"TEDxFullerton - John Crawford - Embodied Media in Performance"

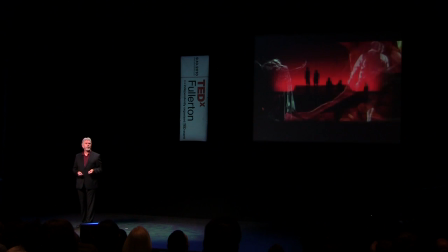(8:14)
Often what we find is that people say, well, in a dance performance with video, you know, it's distracting.
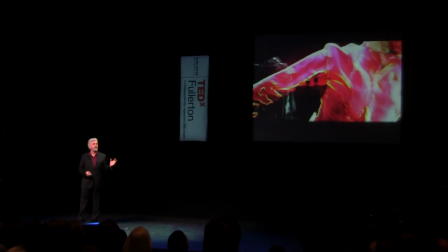(8:19)
I don't know where to look. And one of the things we experimented with here was the idea of creating a shared visual space where the dancers on stage
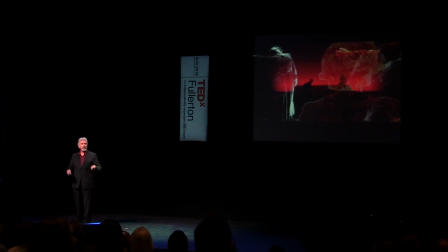(8:28)
and the dancers on the screen connected in a way that was designed to do so. I want to show you a little bit, you can bring down the audio for this one, Josh, I want to show you a little bit about the way this is created.
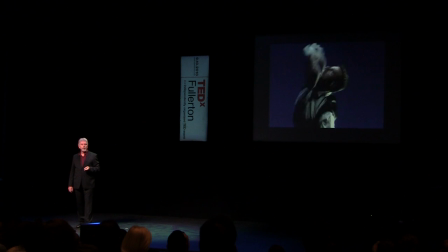(8:43)
This is one of our dancers, Donald. We filmed him in a green screen studio, and we had lots of sequence to choose from. I took this one sequence, just a few seconds long, that I like, this place where he leans back and looks.
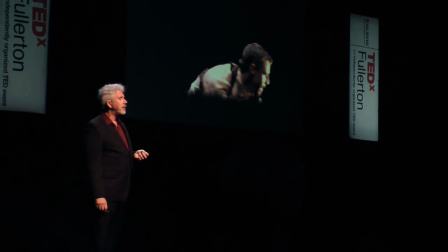(8:57)
I slowed it down, removed the background, and started to apply some color treatments to get this feeling of him being in a different environment.
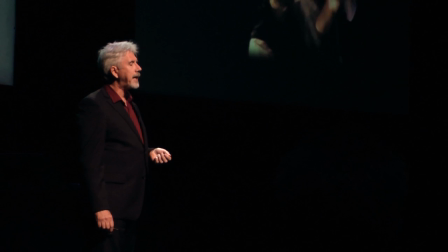(9:05)
I actually ended up flipping it so it fit the stage design a little better, slowed it down still more. and now we start to see a version of Donald's performance
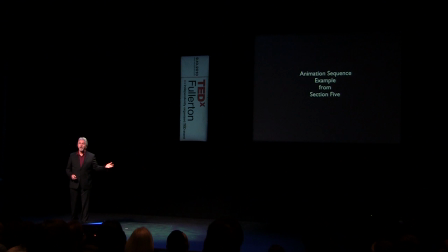(9:14)
that's different than what you would see on stage because I'm interpreting it. I'm trying to do what I call visualizing the energies inside the dance. Here's Patricia. I really like this moment where she brings her hands forward and they kind of quiver a bit.
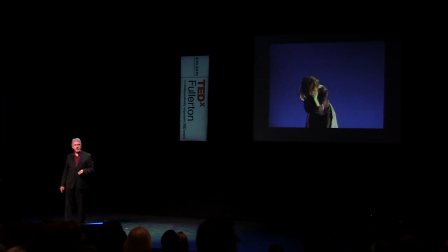(9:30)
Here it is, just to see that one little short sequence. So I slowed it down, removed the background, and decided to focus really on just the outlines of her as a dancer and
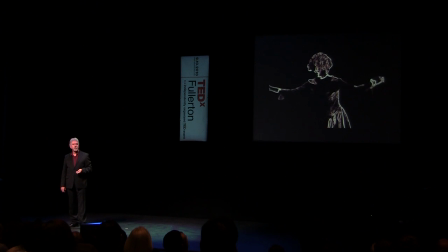(9:43)
when you see this slow down still more the way it was projected in the performance with a little bit of color added you start to see rhythms in the movement that weren't apparent the first time you saw it in real life. So Patricia was on stage live and also her kind of processed visual version was there projected on the screen as well. This is a piece that I did with Lisa Noggle in Beijing.
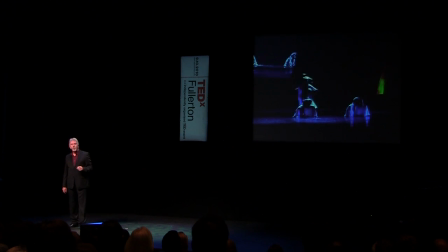(10:09)
This combined live dance with dance that was modified in real time. We had cameras picking up the dancers and you can see them presented in various ways that kind of comment on the dance as it occurs. This is with students at the Beijing Dance Academy which is the premier dance university
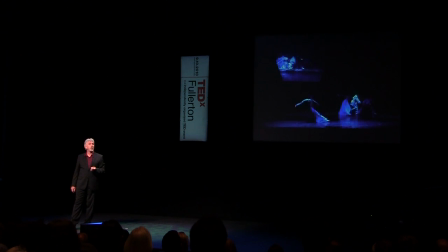(10:28)
in China and they had never worked with interactive digital media before, so it was a wonderful experience to kind of connect with them at that level. And the system you're seeing here is my active space intermedia performance system that I use for a lot of performances like this. This is a dance film that really is just designed for the screen,
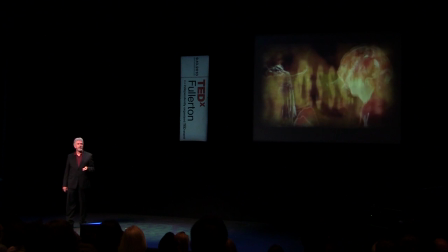(10:51)
and I'll be showing you a few examples of these dance films in the next few minutes. You might recognize Patricia and Donald in this one. You can bring up the audio again Josh.
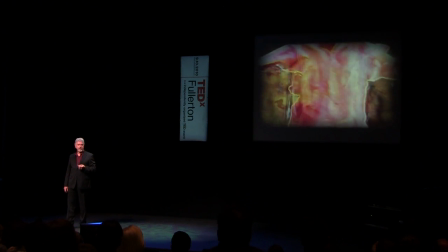(11:04)
Thank you.
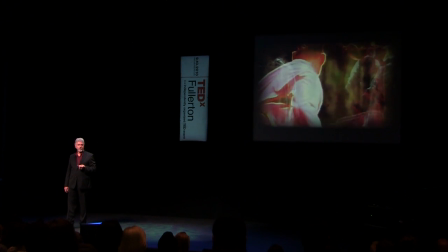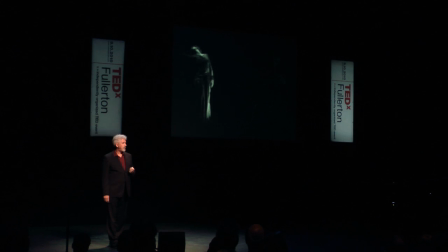My intention here was to use the dance as raw material to make a piece that kind of commented on the relationship between dance and music and for those of you that are familiar with Norman McLaren you might see a little homage here to that great Canadian animator. So we're really not seeing dance here, but everything you're seeing on the screen is derived directly from dance. I don't push any pixels in that sense. Everything I do is a way of connecting the dance to a vision, an idea or a connection with the visual screen that you're seeing.